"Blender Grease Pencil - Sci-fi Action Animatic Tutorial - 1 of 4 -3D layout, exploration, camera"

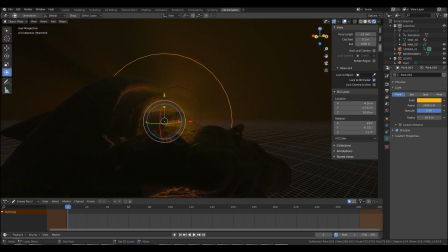(3:33)
I put a bunch of lights randomly in the environment to begin with
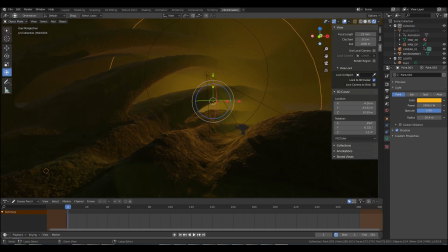(3:38)
just to get this initial setup going if we go to the
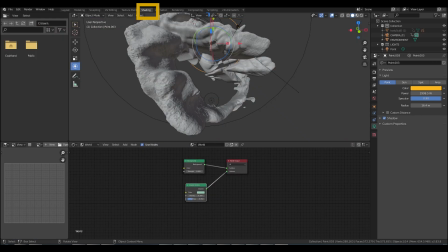(3:43)
shading node here okay and if I click click this on so you can actually see where
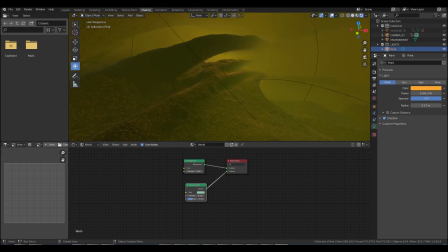(3:48)
the lights are so how I've achieved this volumetric looking thing here the
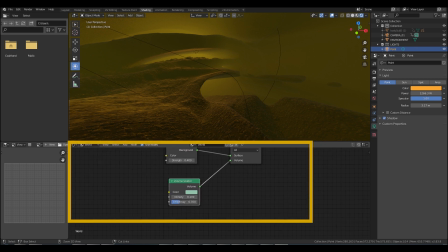(3:53)
fog is this down here so let me scroll in a bit right so down here in your the bottom panel of your shader business put world on right because it'll probably be on object by default
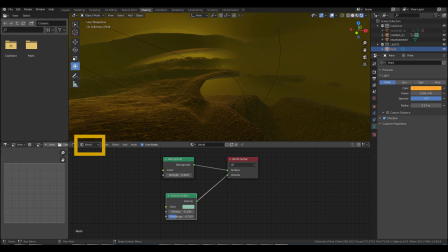(4:09)
stick world on and then you need to so I think you'll have background will be there this volume scatter won't be there okay add shader volume
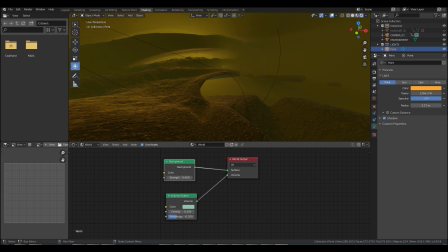(4:23)
scatter and then one of these will pop up so then you can change the you basically plug that into the volume like that so if I get rid of that it doesn't do anything right so if I plug it in plug into the volume it'll be really dense to begin with it'll be something like two full
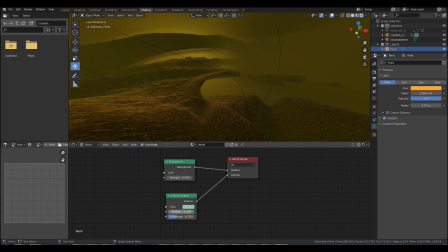(4:37)
points uh that's too much so drop it down to something like 0.1 0.2 or is it maybe even 0.0 something dependent it'll look different depending on the scale of your environment and then you can you can change the color or what whatever you
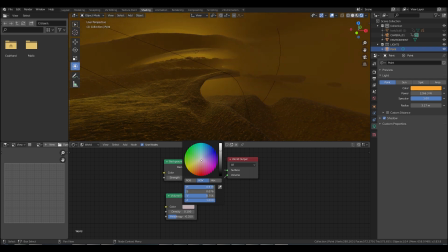(4:53)
want that mist so imagine this is the mist that's that's the the way i think about it and then your lights within the scene will it will affect that color
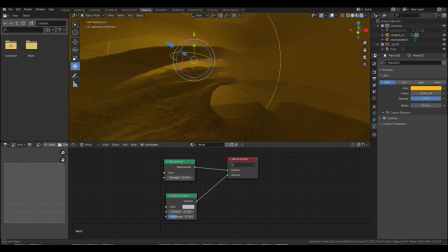(5:01)
um they'll kind of do a color mix kind of thing right so if you pop your scene lights now we create remember we create lights the same way we create anything is when we're in object mode we hold shift a and then we go down to light and then point is the the
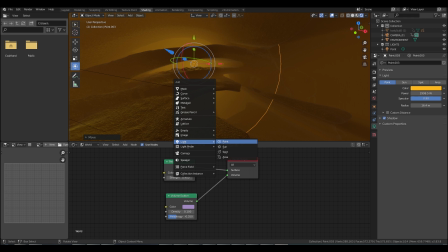(5:19)
most used one it's the kind of round light sun is the one you use for a for a big overview
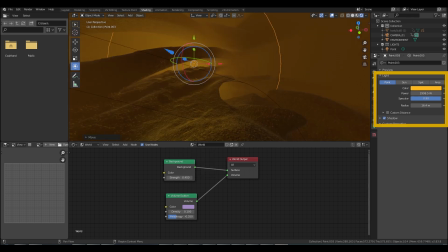(5:26)
lighting and so if i'm clicking in there now and i go over here to the light if i got a color i could change that or i can change the intensity of it and then by moving them in
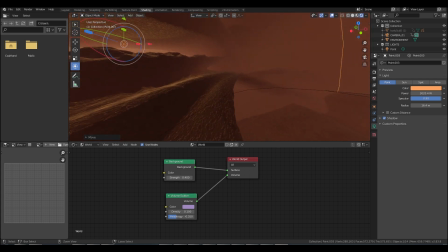(5:40)
and out in the environment sorry down here you
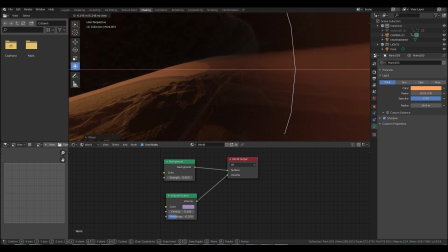(5:46)
can see the lighting changes right and you get all this dramatic um shadow being cast
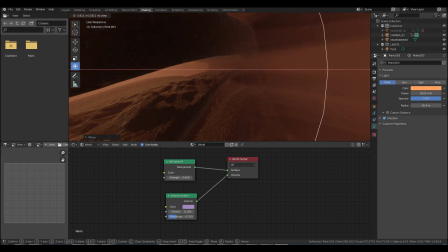(5:52)
through the uh the volumetric so that's how you do that right and then you can
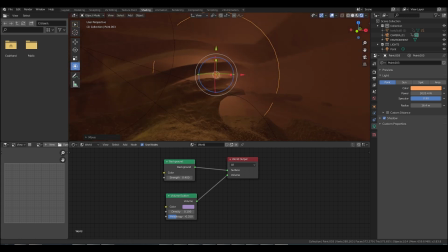(5:57)
experiment to your heart's content about how you want that to look in your scene if you indeed want to use this kind of thing but for an alien environment atmospheric alien environments perfect once i had the lightning set up so i had a bit of depth a bit of atmosphere i started basically
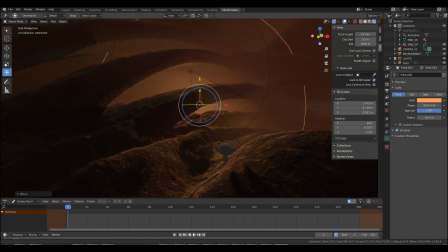(6:14)
scouting out the environment right so i was probably like you know thinking now maybe i could go over here maybe i could do something over here
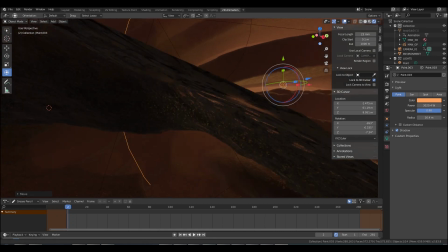(6:21)
there's lots of nooks and crannies in here that i'll probably do in they'll use it look it's like there's really cool little caves and stuff that are
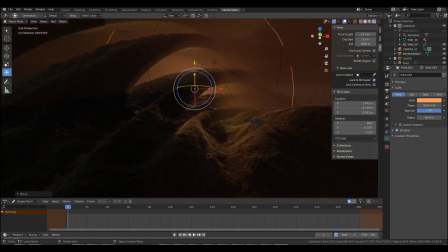(6:28)
purely accidental so i knew i wanted him to be ex you know
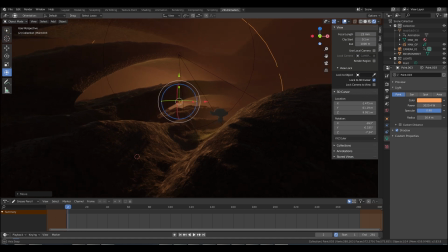(6:32)
top side basically and they're kind of running along and do a little slide little dodge so this area over here look
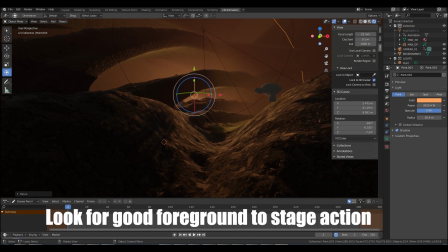(6:42)
really nice so what i was looking for here was some nice sort of terrain in the foreground where the
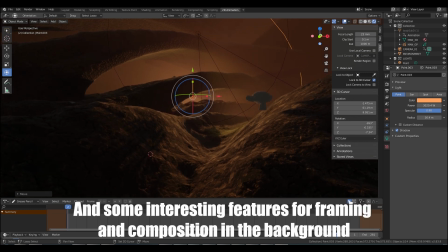(6:46)
actual action was going to take place and then some nice framing elements in the background right so this
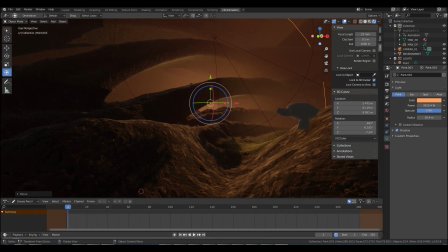(6:52)
stuff these these arcs in the background are really appealing to me that makes quite a nice background um
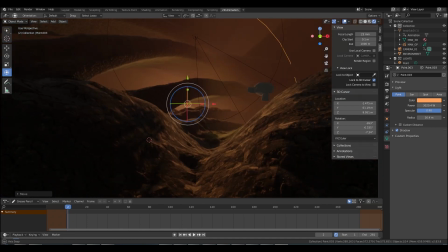(6:58)
background feature right like more more interesting than looking out over here so then i was looking around and thinking okay so where are we gonna start
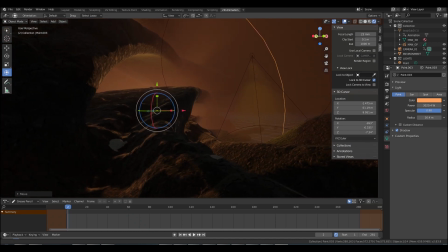(7:06)
it really is a case of just feeling this something looking for composition like oh i'd like to end over there maybe right or maybe okay so maybe
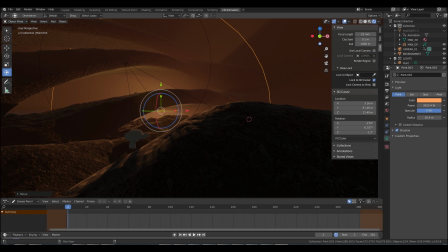(7:13)
i'll start up here so using uh so this is something i still advise to use the lock to 3d cursor thing it just helps navigation right so you do that by again shift and right click to make the the cursor go there and then if you've selected this lock to 3d cursor on
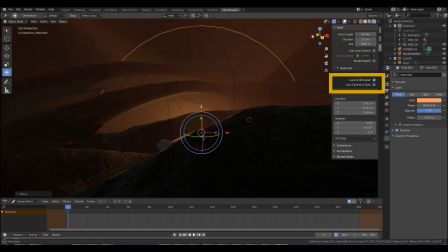(7:29)
in the drop down menu there it'll pivot around that point i find it really useful for just scouting
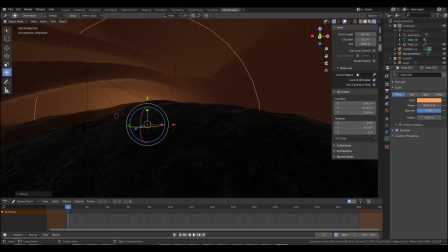(7:35)
around environments right so then i'm thinking okay so maybe he could come up over the brow this hill